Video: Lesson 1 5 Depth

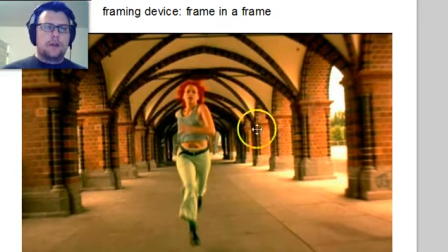She's not just out in the open, but this archway creates a new frame in which we see her. So anytime that you see sort of archways and pillars, and she's framed completely within this set of repeating pillars and arches,
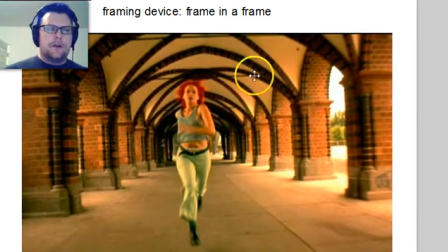that changes the way that we look at her. We don't see her as sort of the only thing in this vast sort of open space. And this would change differently if they were way higher up and looking down at the ground, and we didn't see all this arch space.
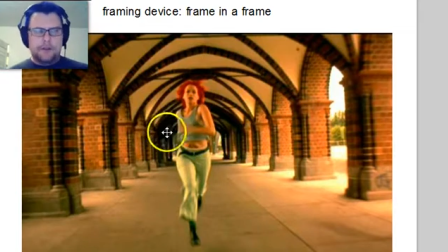Then we wouldn't have that different frame. But because of the placement that they chose for this shot, it makes use of that. So the other thing you can do is combine a lot of this stuff in different ways. And again, I'm showing you things that make creative decisions to either use or not use some of these tools,
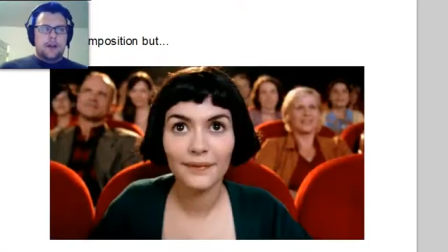like the rule of thirds that I just pointed out that this doesn't use. This next shot kind of breaks a lot of those rules, but there's a couple of things going on. This is a very flat composition, but this leads us into our next topic, which is depth of field. She's right in the middle, so it's not a depth of third.
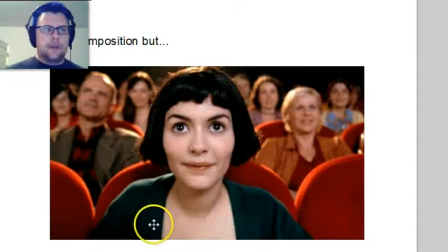This is from the film Amelie, and she's right in the middle of a lot of the shots, and they're very intentionally thinking about what they're doing. But you can tell that there's depth to this thing, that she's not just standing in front of one of those painted backdrops like they have in the Roadrunner cartoons when they draw the tunnel and the street going on beyond it,
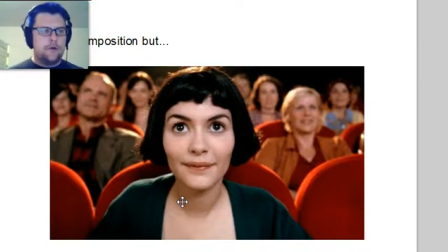and the coyote runs into it and everybody laughs and goes womp womp. What was I talking about? Yes, depth. This shot has it, even though a lot of the keys that we've talked about before are not in effect. There's not really, leading lines. She's right in the middle. There's not great composition that way,
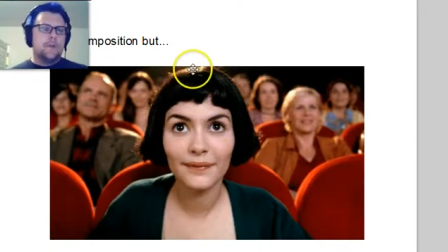but she does have the lighting that is pointing out that there is something behind her. There is lighting that's hitting the chairs that shows us that there's a space between those things. The repeating pattern of the chairs tells us that as they get sort of smaller and closer together,
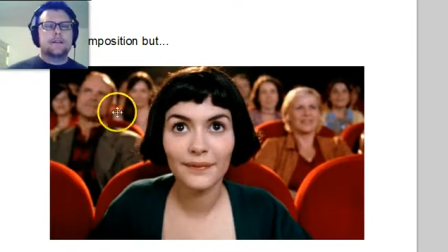that we know that how perspective works, and we see that. But the biggest thing that's different here is that the things behind her are in increasingly less focus, and that gets us into the concept of depth of field, which we're going to cover in well, the rest of this video, actually. So this is a great segue into that.
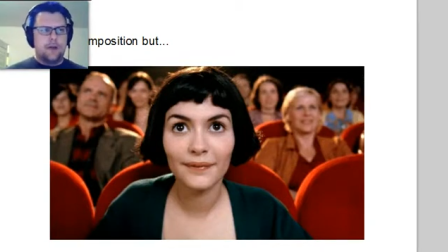So what is depth of field? That sounds like a very complex and conceptual, technical idea, and it is. But I'm going to show you like the sort of shortcut visual nature of this real quick.
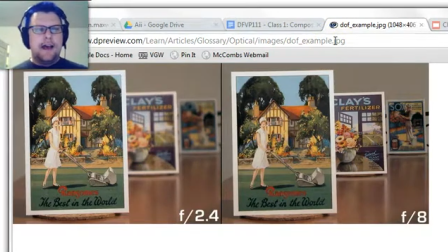Okay, so the idea of depth of field is how far in front of and behind the subject that you're shooting at is are things going to be in focus. And so with video, there's usually been this challenge that almost everything is in focus, like forever.
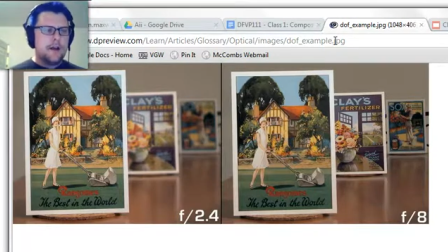And this has to do with a lot of geometry, actually, and the optics of the way that sensor sizes and lenses interact to create optical properties. And I'll go over some of that in class.
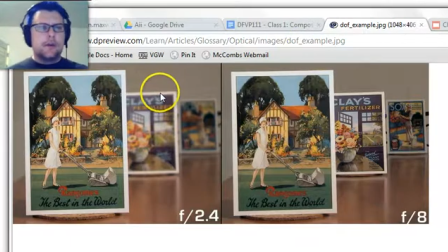But practically what this means is how much of your background is in focus compared to your subject or your foreground. So there's a really good comparison here. This is the same basic setup, but it uses two different settings on the camera to give you different depths of field.
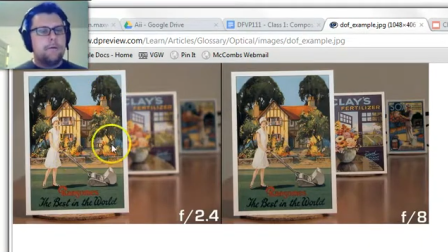This one on the left is sort of the more cinematic looking thing, and we have a depth of field effect, which lets us know visually, cluing us into how far apart these things are and giving us a very real sense of depth. And this is what's called a shallow depth of field.
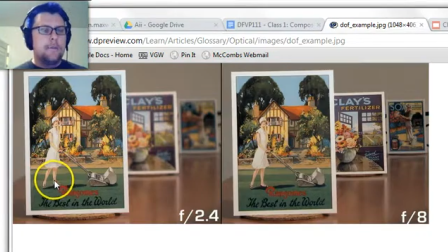That means that this card here is in focus, but the things behind it are less in focus and even less in focus. So the space, the Z distance, the depth, in depth of
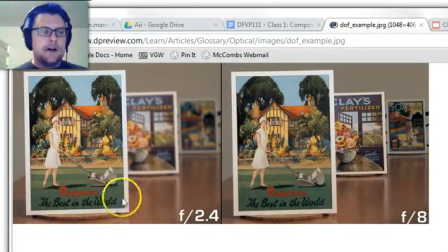space that is in focus in front of and behind this object that we are focused on is very shallow.
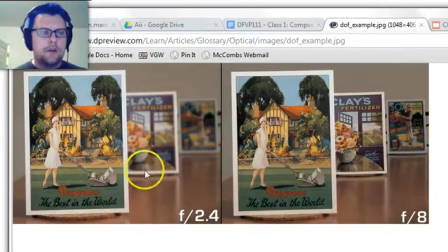It means like only a few inches in front of and a few inches behind of it are going to be in focus. And then if you go past that in space, in depth, in Z space, it's going to be less in focus and even less in focus. You can see on the right, this is what we call a deep depth of field.
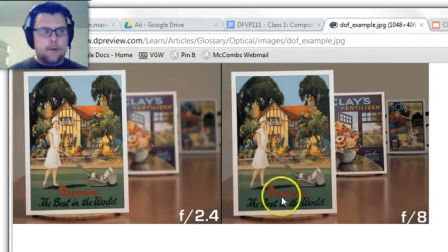This is in focus because that's what the camera lens is actually focused for, but this thing that's about a foot or two behind it is also in focus, and this thing in the back, you can still see all the details. It's pretty well in focus as well. So this has a very deep focus to it,
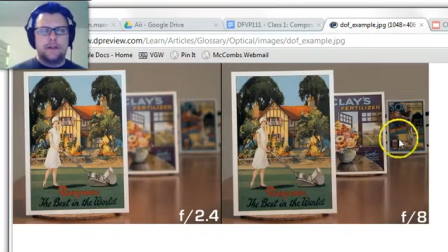and it makes it harder to tell how far apart these things are because you don't have that visual clue of, okay, this is really close, and these things sort of fade off in terms of blurriness to the background. And so we're always striving to use this depth of field as another tool that you
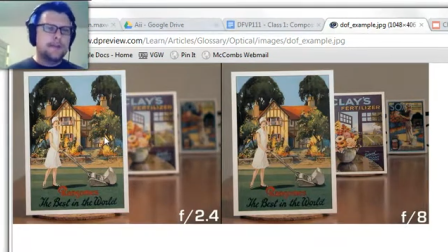as a cinematographer have to create depth and to basically guide the eye of the viewer towards what you want them to see. In here, it's a little bit harder because this high contrast detail, and especially the fact that there's words on here, our brains just go, oh, hey, I want to look at that. Oh, hey, I want to look at that. Oh, hey, I want to look at that. I was like, what? What did you want me to see in this shot?
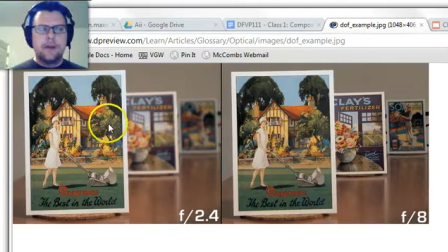Whereas if you can control with lighting and optical settings and the placement of your camera, to get a shallower depth of field, then you have much more control over what your audience sees. They go, oh, there's some stuff back there, but I can't really make that out. But oh, hey, this really pops. This is cool. I'm going to look at that.
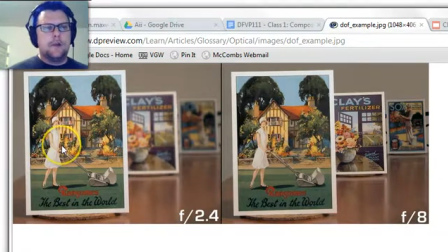And it turns out that that's what the filmmaker wanted you to see, and everybody wins. Except the audience doesn't know they're being manipulated, do they? Oh, goodness. Is that an ethical dilemma? I don't know. But it's what we do. We manipulate the audience, and this is a very subtle and a very powerful way to do it.
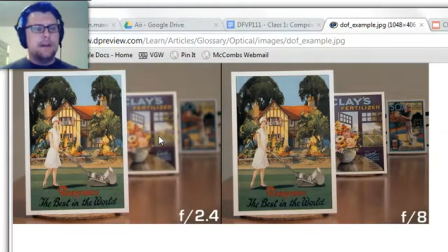And this has been one of the reasons behind the success of digital SLR filmmaking, is that you're able to create these much shallower depths of field much easier than you can with a traditional video camera.
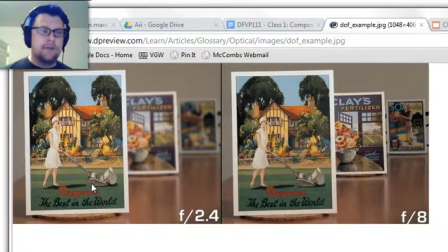We're going to be working with traditional video cameras, so I'm going to be teaching you guys some of the techniques to get past the fact that most of your shots are by default going to look kind of like this. And it's just, again, it's a geometry problem that has to do with the size of your image sensor on those. But this is basically how depth of field works.
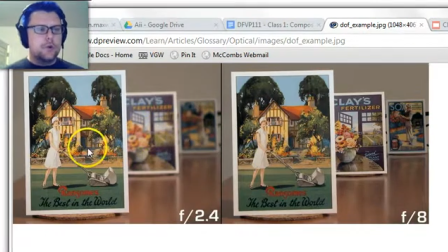Shorthand is that the shallower the depth of field, the more control you have over it, the easier it is to create this awesome image. And that's what we're going to be striving for as we use this technique to make great compositions. So again, angles, framing devices, depth of field,
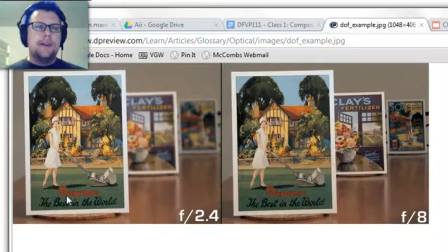all of these things that are ways to help create the idea of depth within your two-dimensional frame. And that's the sort of final key of composition that's going to help you make a killer frame.